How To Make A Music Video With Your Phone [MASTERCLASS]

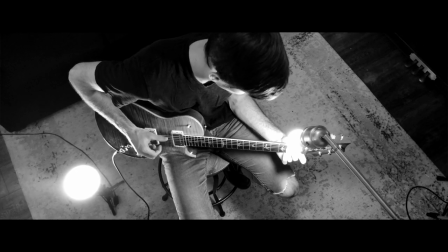(16:39)
All of these scenes can create a really cool buildup that leads your viewer into the song.
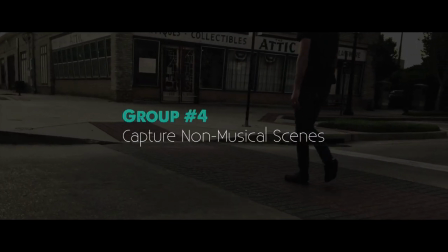(16:45)
The fourth group of shots are capturing scenes that are not necessarily musical
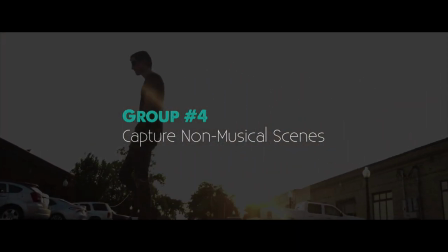(16:50)
but they help tell the story of your song like striking a cheesy pose,
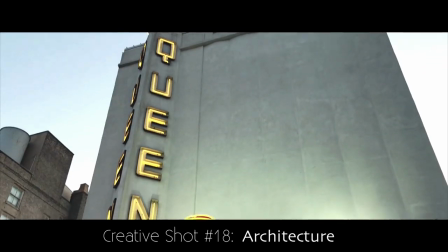(16:55)
walking around, capturing some of the cool architecture around which helps set the scene,
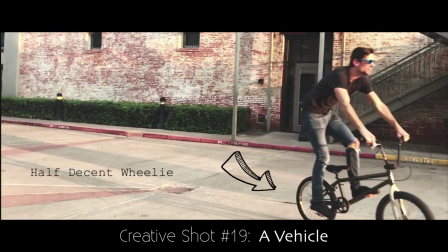(17:01)
riding a bike and doing a half-decent wheelie, and capitalize on unexpected things like a fire truck going by.
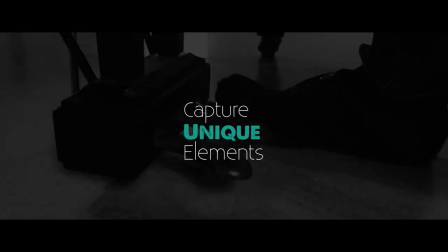(17:09)
The moral of the story is capture elements that you don't commonly see.
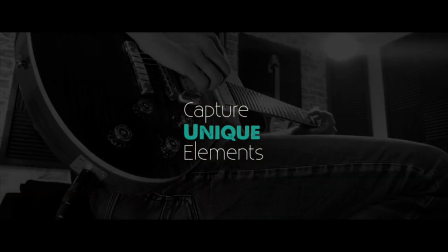(17:14)
You're bringing things into view that aren't normally the center of attention and it has this really cool effect and it's a powerful way to paint the picture of your song. Hey Levi can you shut that door for me bud? Thank you. This video is about motion, movement. The next creative technique we're gonna talk about deserves a video all its own.
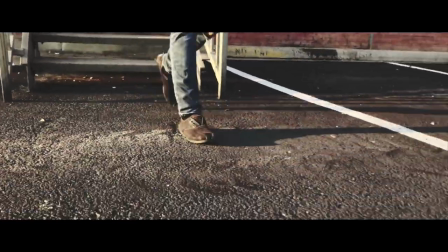(17:44)
That Yes, beautiful motion my friends. You see, motion screams cinematic.
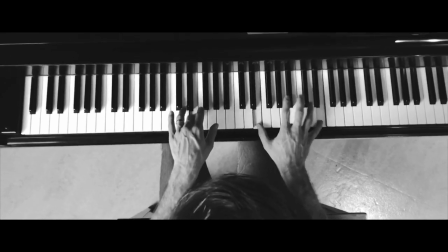(17:50)
Motion screams professional. Motion screams, there's no way that shot was made on a phone. So in this video, 15 creative ideas for motion shots.
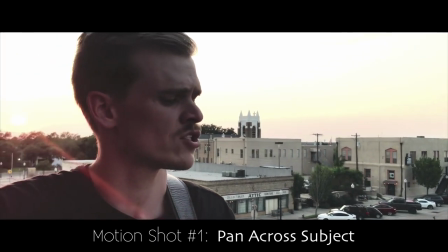(18:03)
Motion shot number one is panning across your subject.
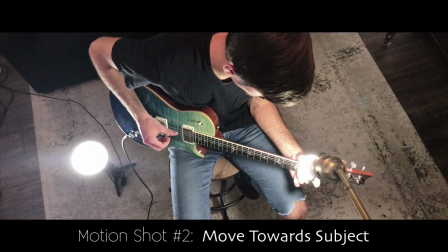(18:11)
Shot number two, have the camera move towards the subject. Third, do the opposite.
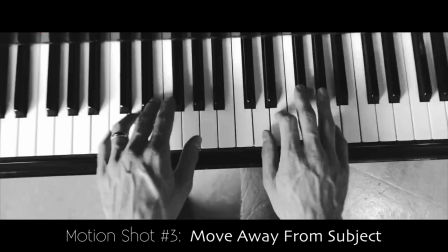(18:20)
Have your camera move away from the subject.
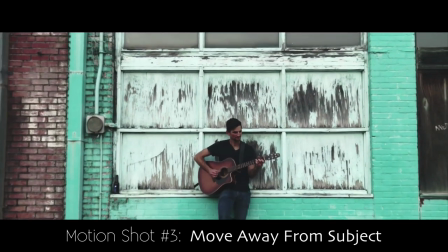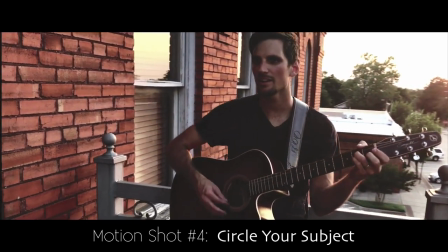(18:28)
Number four, and this is so cool, have the camera circle around your subject.
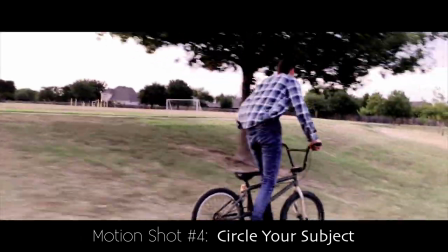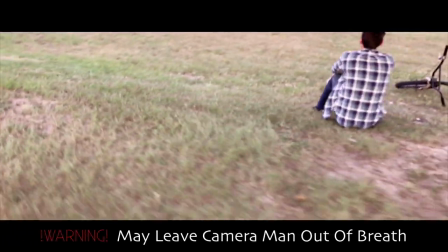(18:39)
Warning, this technique could cause labored breathing and sweating.
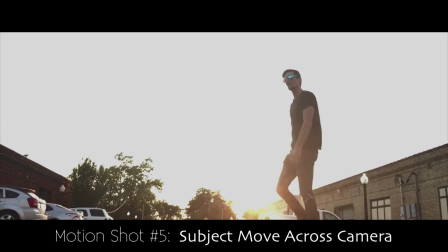(18:47)
Five, have your subject move across the camera.
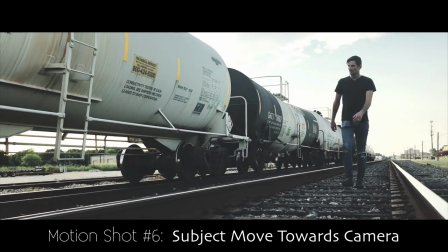(18:54)
6. Have your subject move towards the camera
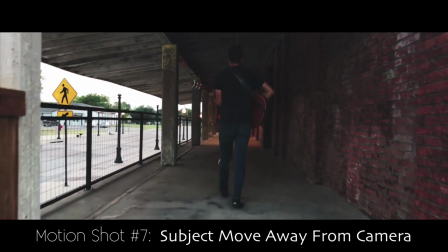(19:00)
7. Have your subject move away from the camera
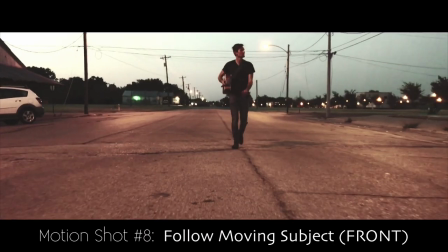(19:07)
8. Follow a moving subject from the front If you're doing something that's high speed,
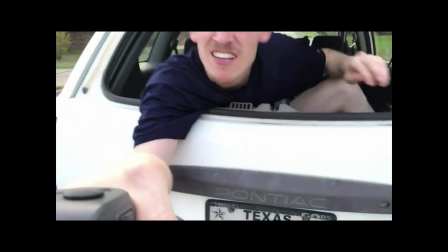(19:16)
you might need a vehicle of some sort to help you accomplish this shot but please don't try and be the one to drive the car and take the shot.
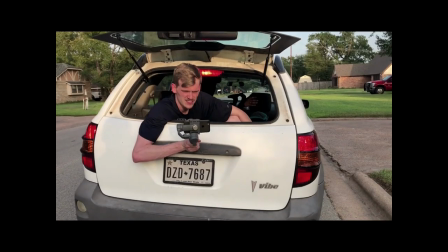(19:24)
It's seriously a bad idea. Get an awesome friend like Jeremy to drive the car for you.
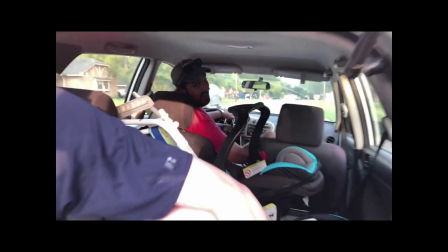(19:29) Jeremy! I got AC up here. Oh come on dude.
Follow your moving subject from the side
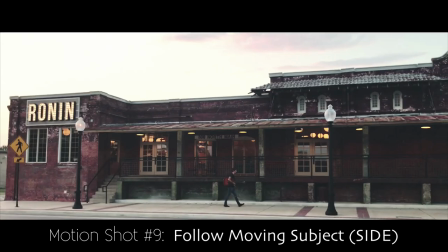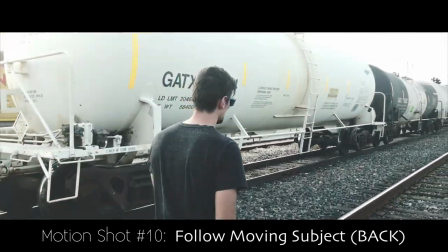(19:42)
and then of course follow your moving subject from behind. Number 11 is something unique.
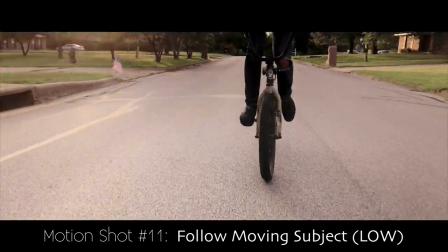(19:47)
Follow your moving subject but only capture the lower half of their body.
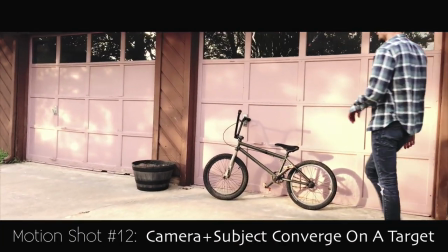(19:56)
12 have your camera and your subject converge on the same point.
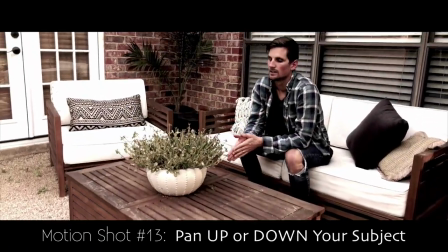(20:01)
Pan from the bottom to the top of your subject and
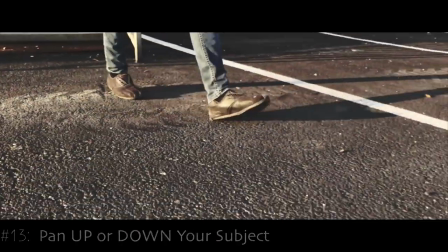(20:09)
of course from the top to the bottom of your subject. 14 pan from your subject up into the sky
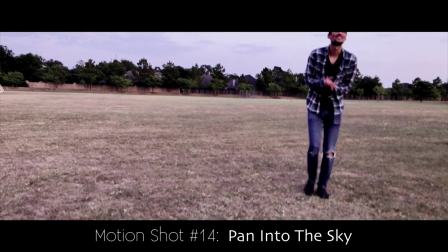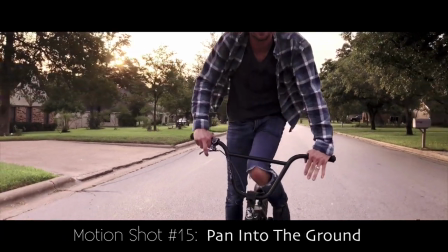(20:23)
15 pan from your subject down to the ground. Really the possibilities are endless but know that motion is a really powerful tool for making your music videos look more cinematic and alive and cool.
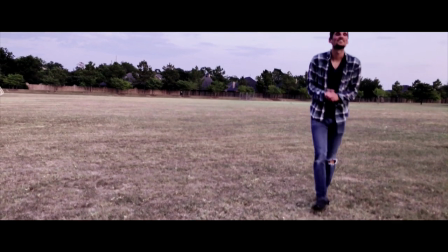(20:38)
The video is already done and I'm just going on. Wow that felt cheesy.